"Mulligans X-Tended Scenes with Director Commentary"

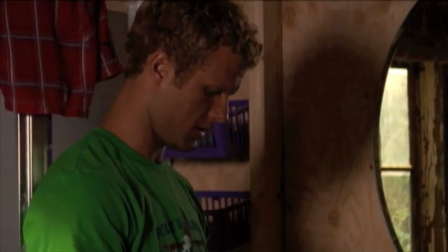496s
I mean, you're really able to see them as people come through in these characters.
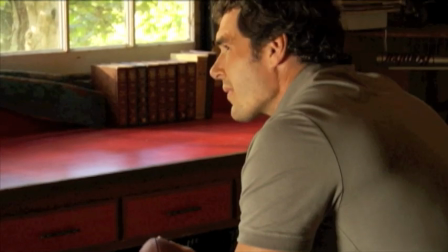503s
I think Charlie did a really good job as far as making this dialogue try to seem,
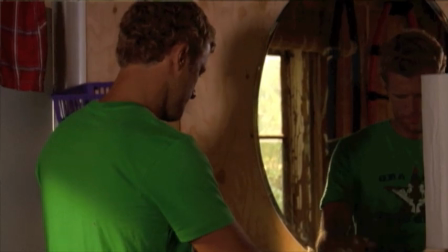511s
you know, making this dialogue light.
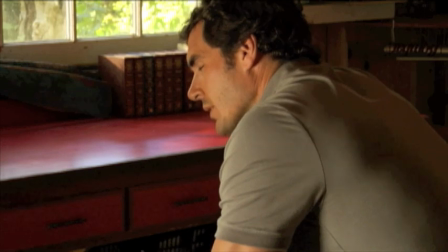513s
And we were fortunate to have two characters who could take that and make a scene that for a lot of people would be really awkward.
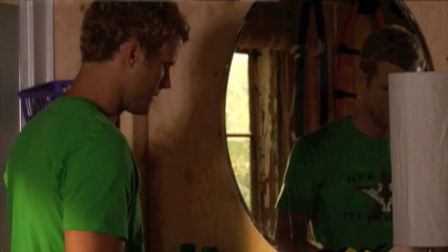522s
Of course it would be,
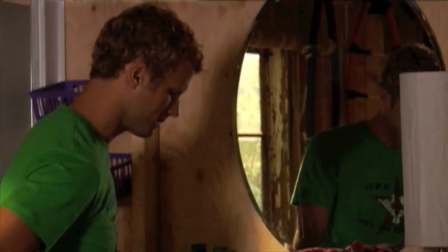523s
but I think these two guys really were able to encompass that they do love each other.
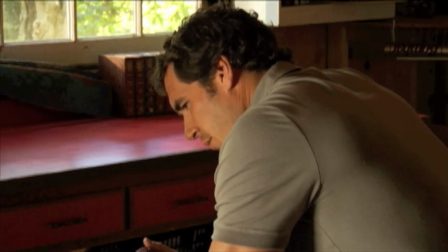532s
They're a father and son, and that they want to try to find a new road to go down.
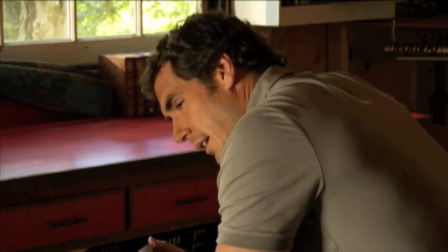539s
And they do this. I think also with this scene, in a lot of ways,
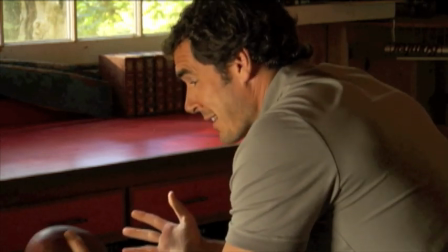546s
I watch the extended version, and I watch the version that's in the final cut.
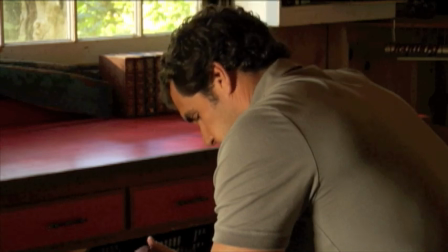553s
and I wonder what I was thinking. Why did we take out some of Nathan's dialogue?
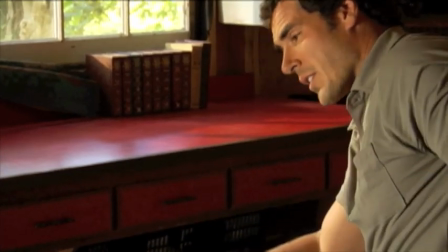560s
Both work really well, though, I think.
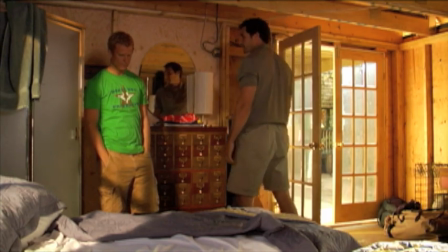563s
But in this particular scene, I think it really focuses definitely much more on Nathan,
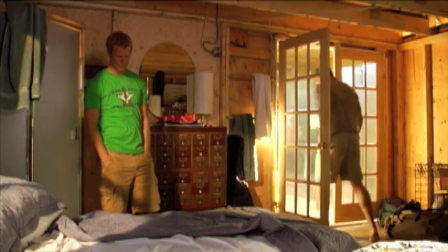570s
and I think with the scene we have in the final cut, it maybe gives it a little more of a balance.
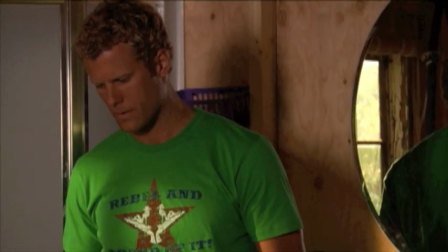576s
But either way, both these guys did a wonderful job in this scene.
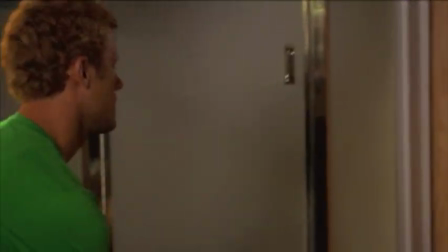583s
It's good stuff. Really good stuff.
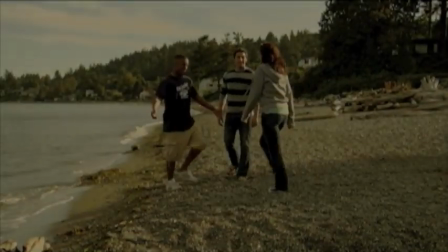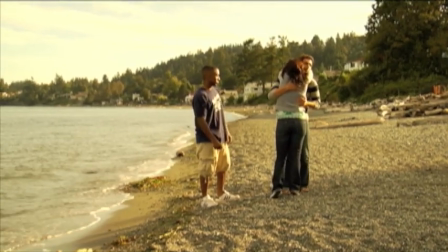590s
This scene, with this particular scene,
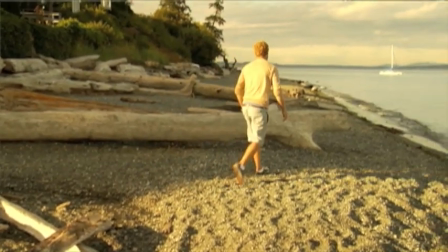596s
I think it was some technical issues that
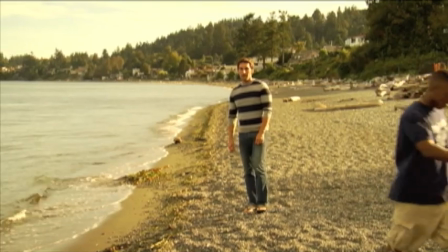601s
we were having with the jib arm.
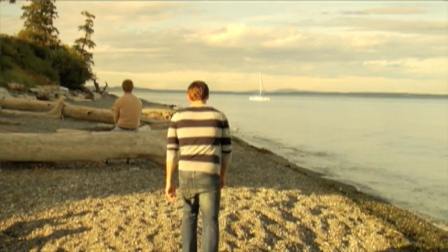607s
And it was really windy this day whenever we were discussing this particular scene.
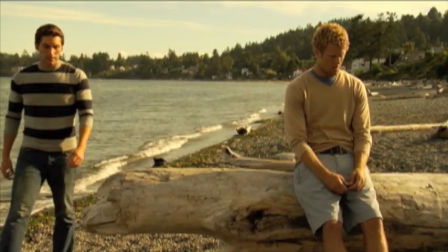614s
This is the one that, I think there was, we did about 9 to 10 takes of this scene.
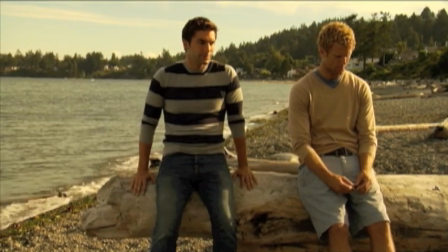619s
And I think it took us a while to all come to an agreement on what,
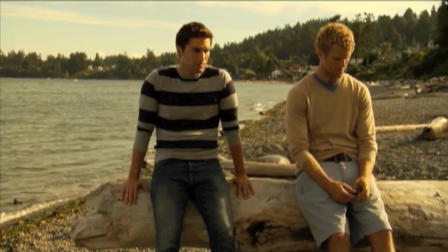626s
and my particular argument always was the technical aspect.
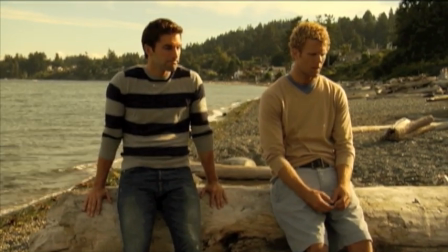630s
It was more for me the constant moving of the camera,
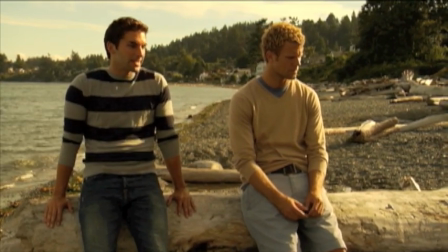635s
and it took away from what was being said.
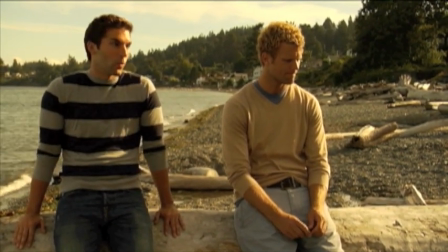641s
and I think also for me I wanted to really try to save
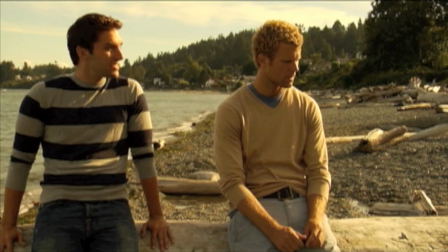647s
their moment between Chase and Tyler I wanted to save their moment for the end at the bus stop and I
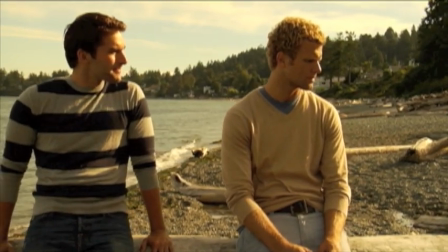654s
really wanted to try to build up to that and so I'm actually kind of glad that we trimmed this scene
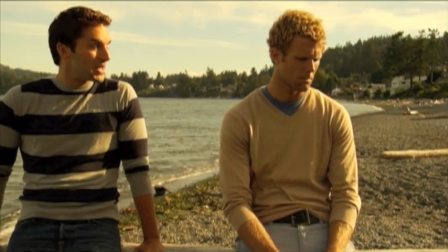661s
down and saved their moment for the end as opposed to now because I really think the ending kind of would have been a little less powerful had we kept
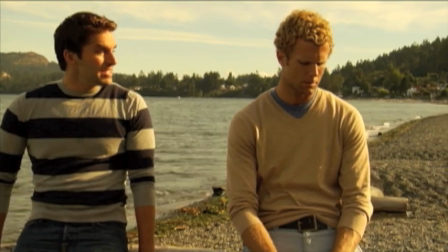669s
the dialogue in for this scene and see look at that's a crazy camera move right there and
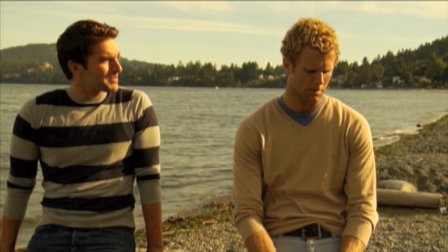678s
Alice doesn't mind me saying this because she agrees so Alice if you're watching this I love
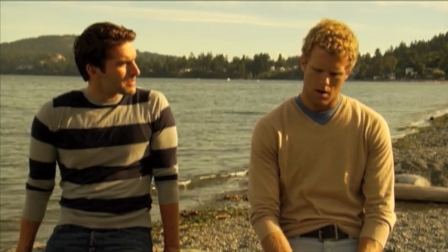683s
you but once again how fortunate were we to
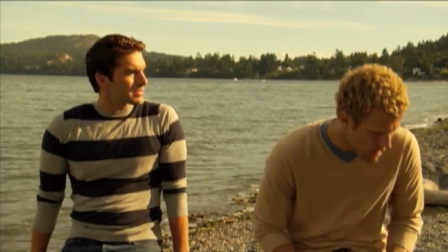689s
be in such a in such a beautiful place this
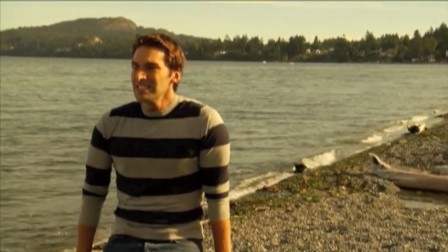695s
next shot looks fake it looks like we CG a sailboat.
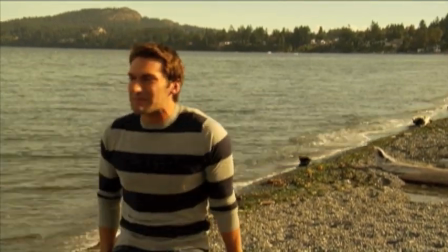701s
We didn't CG a sailboat.
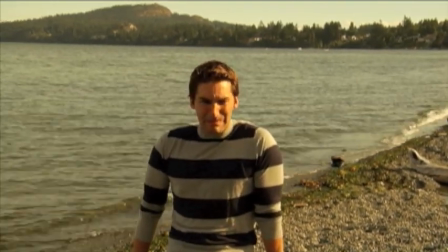704s
We stole it and we anchored it off about a hundred yards away from the scene.
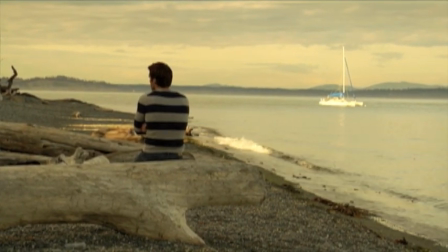712s
No, we didn't steal it. There it is. One of our many money shots I like to say that we have.
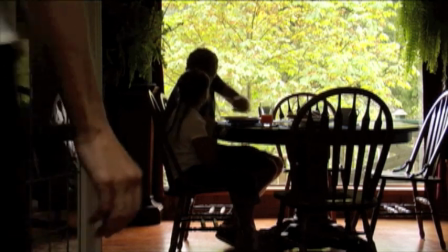720s
This is I guess it's technically an extended scene.